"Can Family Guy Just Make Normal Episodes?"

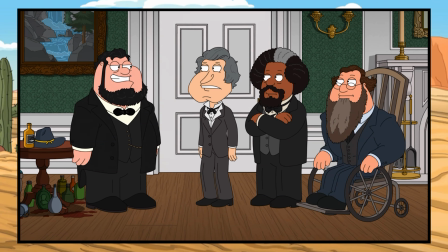Parodies, anthologies, period piece episodes, they all stick out in our mind as something that the show is overusing. But what does a regular episode of the show even look like now?
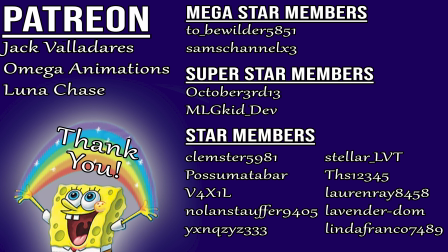Real quick before we get into the next chapter, I would like to give a thank you to my Patreon and channel members. If you'd like to support the channel and get your name up here, either join below for channel memberships or for Patreon, which has some extra perks. Check the link in the description. So while I have had a pretty negative opinion of a lot of modern Family Guy lately when it comes to regular episodes,
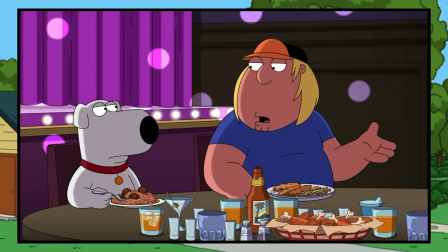I do think that season 24 has been a noticeable step up in quality. There were a couple of episodes that stood out to me this season, but the one I think illustrates my point of what a regular Modern Family Guy episode could look like is Friend's Best Man,
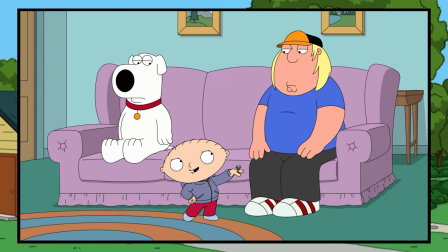which is an episode that revolves around Stewie being engaged to Rupert and choosing Chris as his best man over Brian.
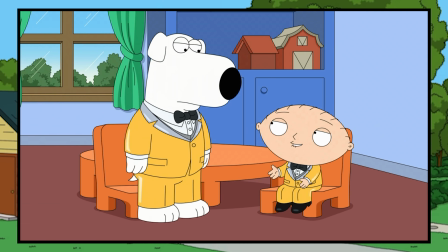Like most Family Guy episodes, the plot is simply a loose way of setting up a bunch of jokes and cutaways, but when you have the plot do something with the character dynamics and relationships, it adds more entertainment value and makes the jokes funnier.
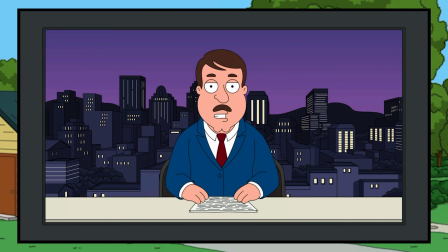The episode also has a B-plot revolving around Peter and Lois making a sex tape that gets out to the whole town, and they have to come to terms with being ashamed of that.
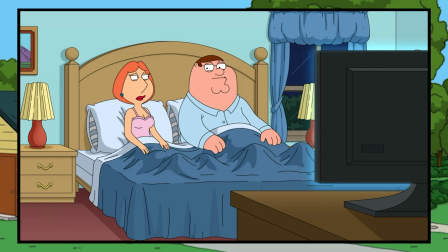Similar to the A-plot, the B-plot is willing to do something with its character dynamics, so the jokes related to those character dynamics can thrive.
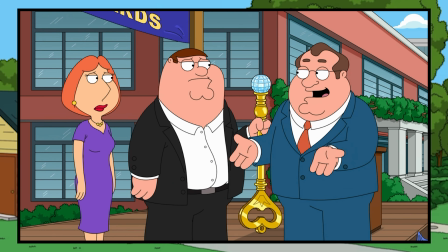And it led to this episode having a good amount of laughs and a satisfying conclusion to both of its endings.
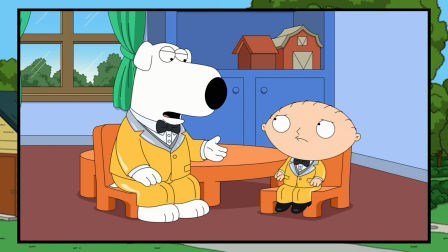To focus a bit more on the conclusion of the A-plot, it focuses a lot on Stewie's naivete, leaning into him being, a baby.
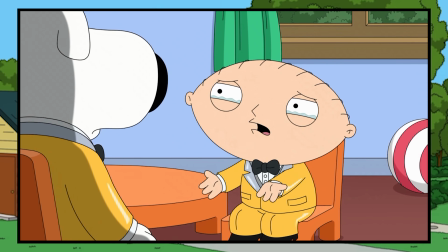The concluding scene where he says that he wanted it to be Brian who was marrying him and not Rupert seems weird at first glance, but the scene itself is able to sell you on this conclusion, because it communicates that Stewie doesn't really know what marriage is.
It's being roommates for life and going on adventures.
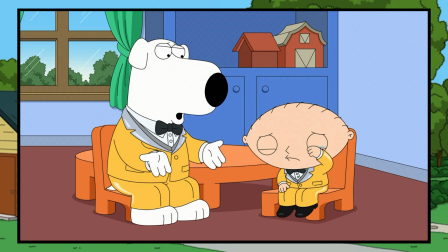Stewie, we already have that.
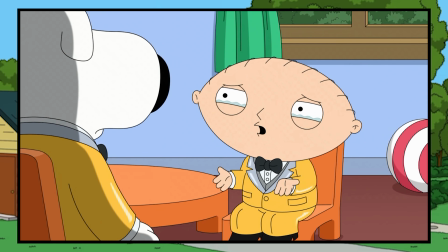So it's able to use this awkward scene to conclude its story about these two guys having their friendship strained and coming to more of an understanding of one another.
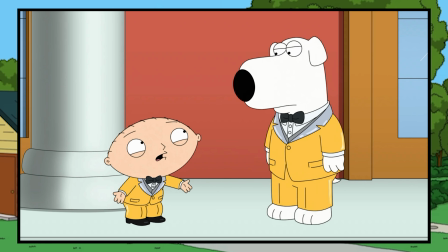And then, so it doesn't alter the status quo too much, it has a quick little scene at the end that says they can't get married because they're a dog and a baby. I couldn't help but draw a comparison between this episode and the infamous Pregnant Stewie episode,
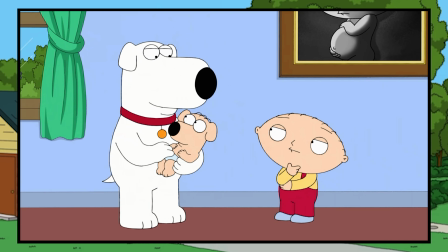which also had a story revolving around Stewie's friendship with Brian being strained.
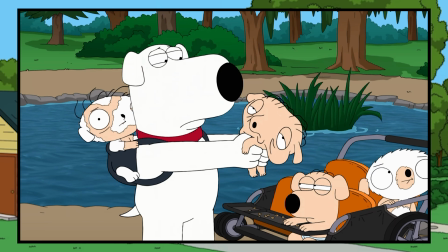If you've never seen the Pregnant Stewie episode, lucky you if you haven't, that's the reason that Stewie does that in the episode.
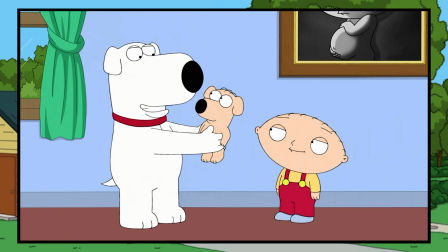It's because he thinks him and Brian would be better friends if they had babies together. So with both of these episodes, you have generally the same story,
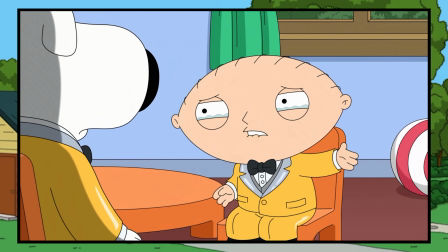with Stewie not understanding friendship very well due to him being naive, but also showing that Brian hasn't been as present as a friend to him.
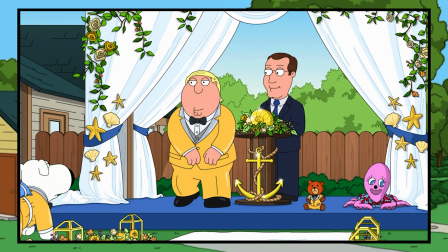But with one episode, they focus much more on actually deconstructing that through an absurd plot, and in the other episode, that absurd plot kind of takes over.
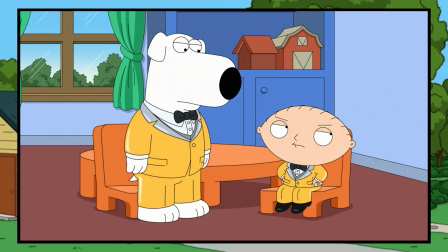What I think we can learn from looking at these two episodes is that Family Guy has realized
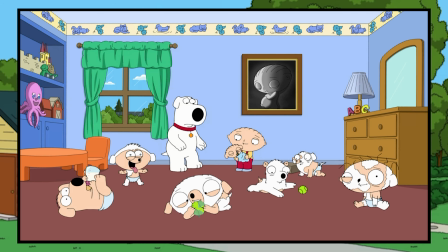that there isn't any benefit to the shock value of some of its more infamous past episodes.
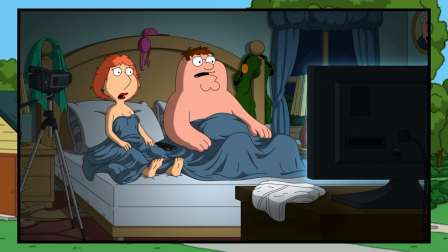And even though its episodes can still rely on shocking moments like the Peter Lois plot and a baby wanting his dog to marry him,
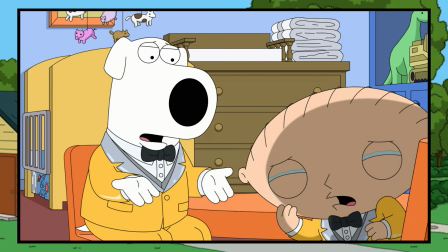this shock value is a bit more earned by the narrative. And I think what we can also learn from looking at all 6 of the episodes I've analyzed in this video,
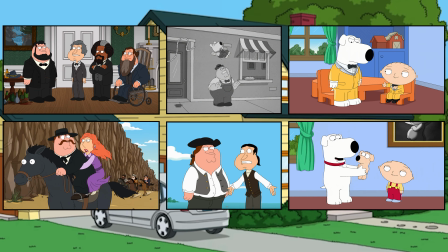which is definitely an odd assortment when you look at them all next to each other, we can learn what the main issue with more recent Family Guy is, and how it's different from the Family Guy of years past, which is that this show, at its worst, just doesn't try very hard, and goes through the motions. And it's at its best when it actually focuses on its characters and the story. Now, there's a lot to consider even off of what I've discussed today in this video. First off, the show is still not perfect by any means.
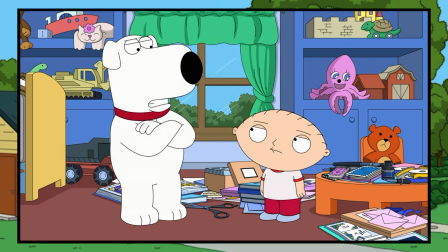Even this season 24 episode I praised is far off in quality from the golden era of the show,
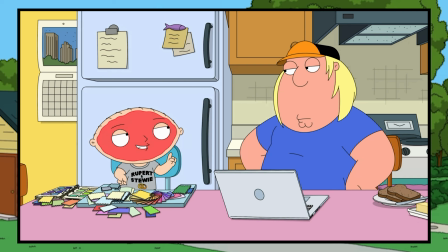due to it just having a lower amount of good jokes and lacking some of the focus that golden era episodes had.
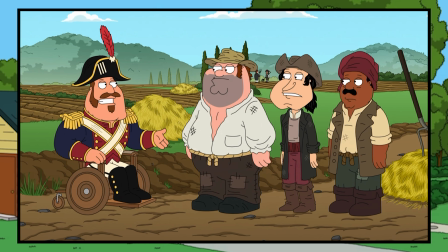And when it comes to irregular episodes, they aren't always bad, but considering how the team behind the show seems to treat them as a crutch to pad the seasons,
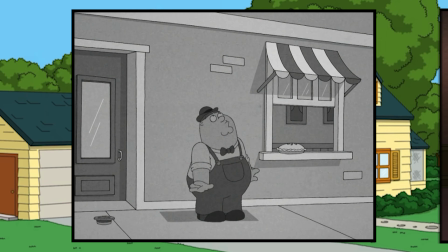I wouldn't be expecting any great parodies like Griffin Family History or Family Guy Star Wars anytime soon. Hey, thank you so much for watching.